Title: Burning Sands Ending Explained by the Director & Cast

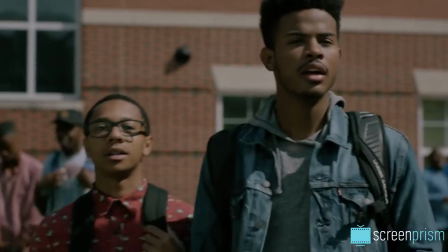0:01 Y'all are the sorriest group of pledgers I have ever seen!
Gerard McMurray's Burning Sands explores the darker sides of hazing in a black fraternity.
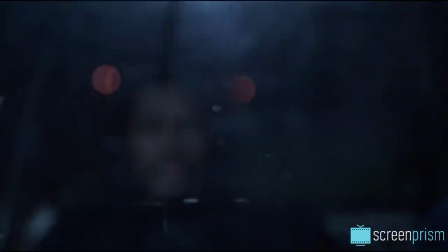0:10 The film's ending leaves us in a bleak and somewhat ambiguous place, but we got the opportunity to ask the director and cast about what really happened in this ending and what we should take away from the film. Obviously this is going to involve spoilers. I pledged a black fraternity, I also went to a black university, so the ending of the The story definitely comes from within me, and I thought I wanted to explore that world. I think Burning Sands leaves us in a very realistic spot. So everybody will have a different take on what is coming next. The important thing is, where are we going to step next?
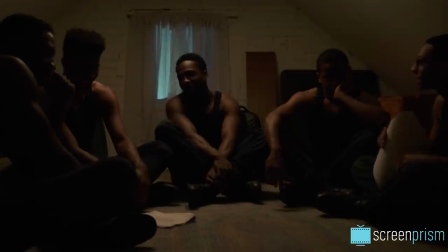0:46 That's that thing of holding up the mirror and you reflect on it. Zurich and his pledge brothers prepare for Hell Night, the culmination of their brutal hazing process.
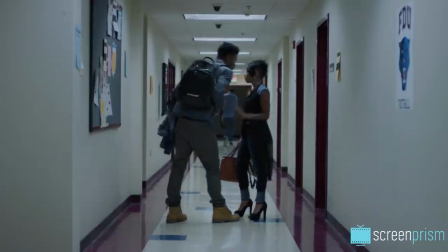0:55 Zurich has been struggling under the pressures of hazing. He lost his girlfriend after he was forced to pretend to have sex with another girl.
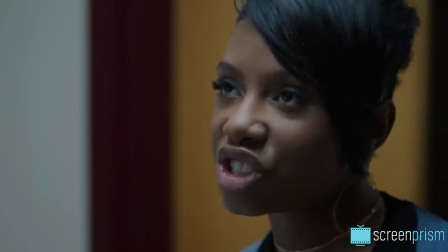1:02 Your bruh's calling.
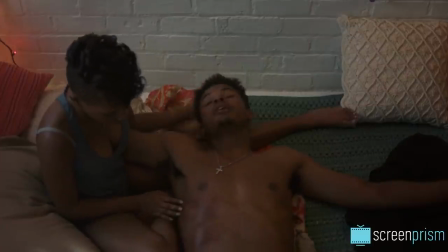1:06 He's failing to complete his schoolwork, and his ribs are so battered from beatings that another strong hit could actually kill him.
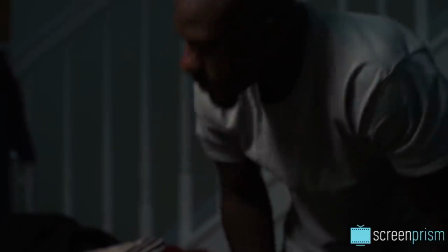1:13 Stay away from blows to the ribs or you end up at an operating table.
But things are starting to look up.
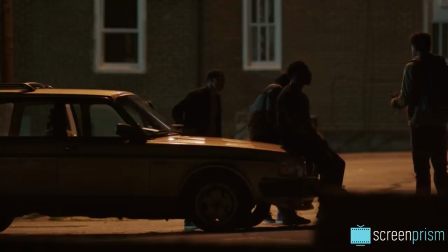1:18 Zurich turned in his paper on Frederick Douglass, and he's rejuvenated as he speaks to his fellow brothers about self-respect and respecting each other.
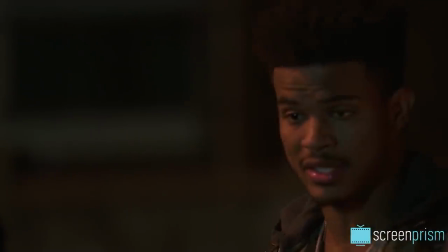1:25 We come from kings and queens, man, not slaves. You, you, you, kings!"
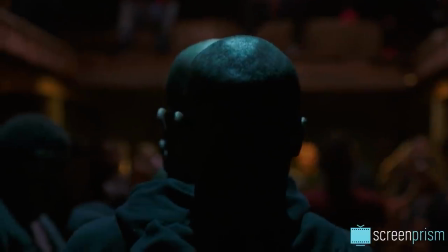1:30 As they head toward Hell Night, we expect the worst for Zurich's health.
Welcome to Hell Night, fellas.
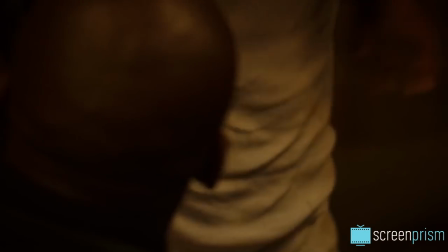1:36 What the hell are you doing?
And Zurich does get hit in the ribs as we feared, but he's hanging in.
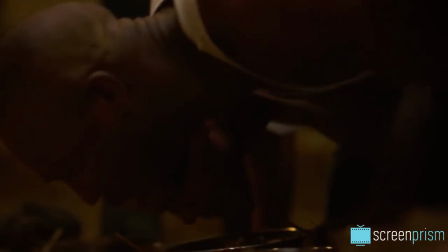1:41 Then the big brothers order the pledges to eat dog food. Zurich's friend Frank starts spitting it up, so Zurich tries to help his friend finish the food.
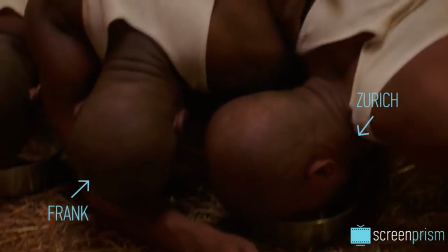1:49 The brothers pull Zurich off to start beating him,
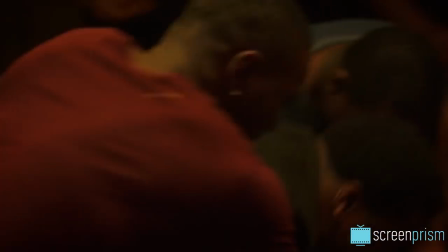1:52 at which point Frank tries to rescue Zurich from that beating. and this leads the brothers to beat Frank even harder.
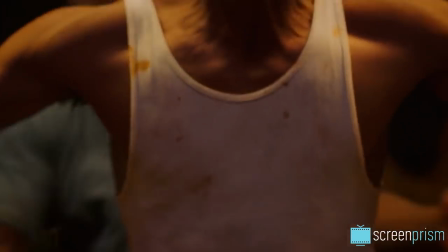1:59 We see Zurich taking such hard blows to his ribs at this point that he cries out in pain.
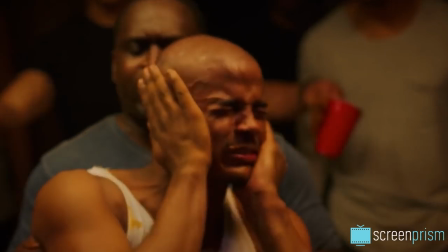2:04 He's clapped over the ears and the sound shifts to signal the intense pain. We think this might be the end for him.
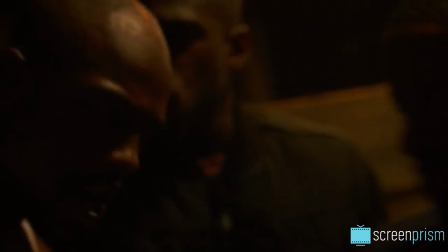2:10 But that end doesn't come and we look over to see the big brothers beating Frank until he falls to the ground and starts foaming at the mouth.
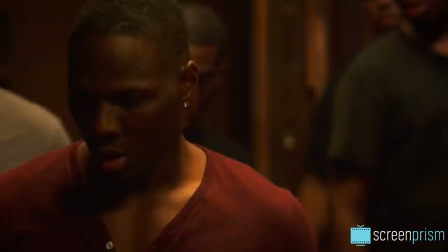2:18 Get up Frank!
The action ceases as everyone realizes that Frank needs emergency attention. And throughout the story you think it's going to go one way, but then towards the end it just takes a whole different turn and you never really saw it coming.
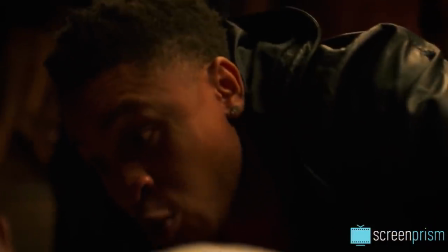2:31 The Big Brothers orders the pledges to You dump me, you leave and watch out for cameras. Cover your faces, cover your place.
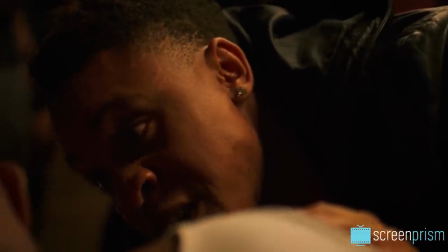2:36 Has this happened before? Take your fucking boy and go. Come on, we gotta go!
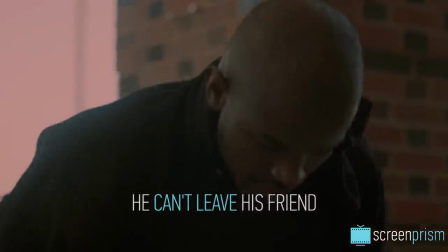2:42 Come on!
But Zurich uncovers his hood and realizes he can't leave his friend, regardless of the consequences, and his pledge brothers join him.
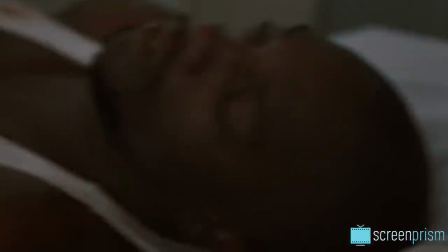2:51 After Frank is carried into the hospital, we conclude on this slow, shaky track in to Zurich in the waiting room.
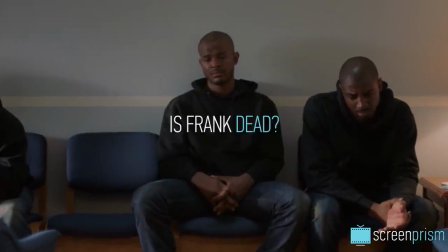2:58 The first question that pops into our mind is, of course, is Frank dead? We hear the doctors speaking in the background.
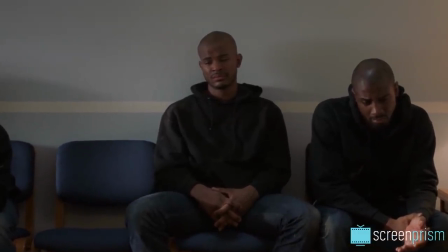3:05 The kid didn't make it. Traumatic aortic rupture. He didn't have a chance. Has someone contacted the university? The police are on their way.
Definitely Frank is dead, but instead of showing the repercussions of it, I want the audience to make their decision.
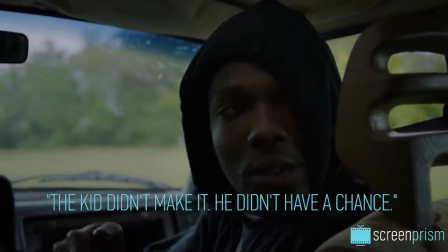3:20 This barely audible dialogue. The kid didn't make sure he didn't have a chance." is all we get to tell us that Frank has died,
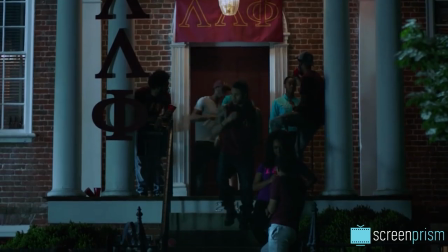3:26 and there will be massive fallout for the fraternity, university, and individuals involved.
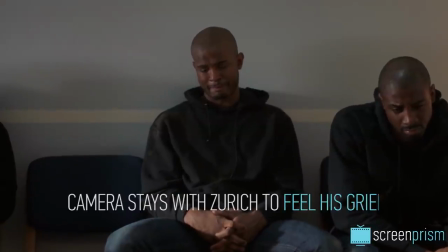3:31 But we don't see any of that fallout. The camera instead stays with Zurich to feel his grief after he's not been able to save the friend he considered a brother.
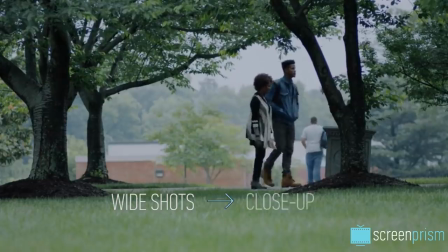3:40 After this movie of almost all wide shots, we arrive at a close-up, not too dissimilar from the opening close-up.
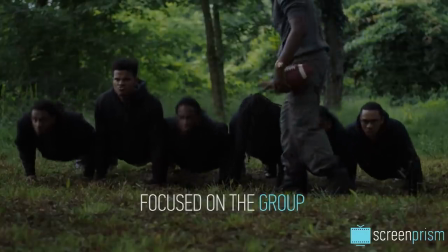3:47 So that after the wide shots which focus for most of the movie on the group as a whole, we end with a closer window into Zurich's psychology. That was our last shot in our last scene. So we shot it in sequential order from Hell Knight to that part.
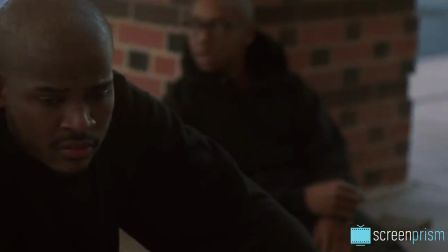4:01 So it gave him really that connection emotionally to really go there. So when we were shooting that scene, we talked about him losing a brother and how would you really respond to it.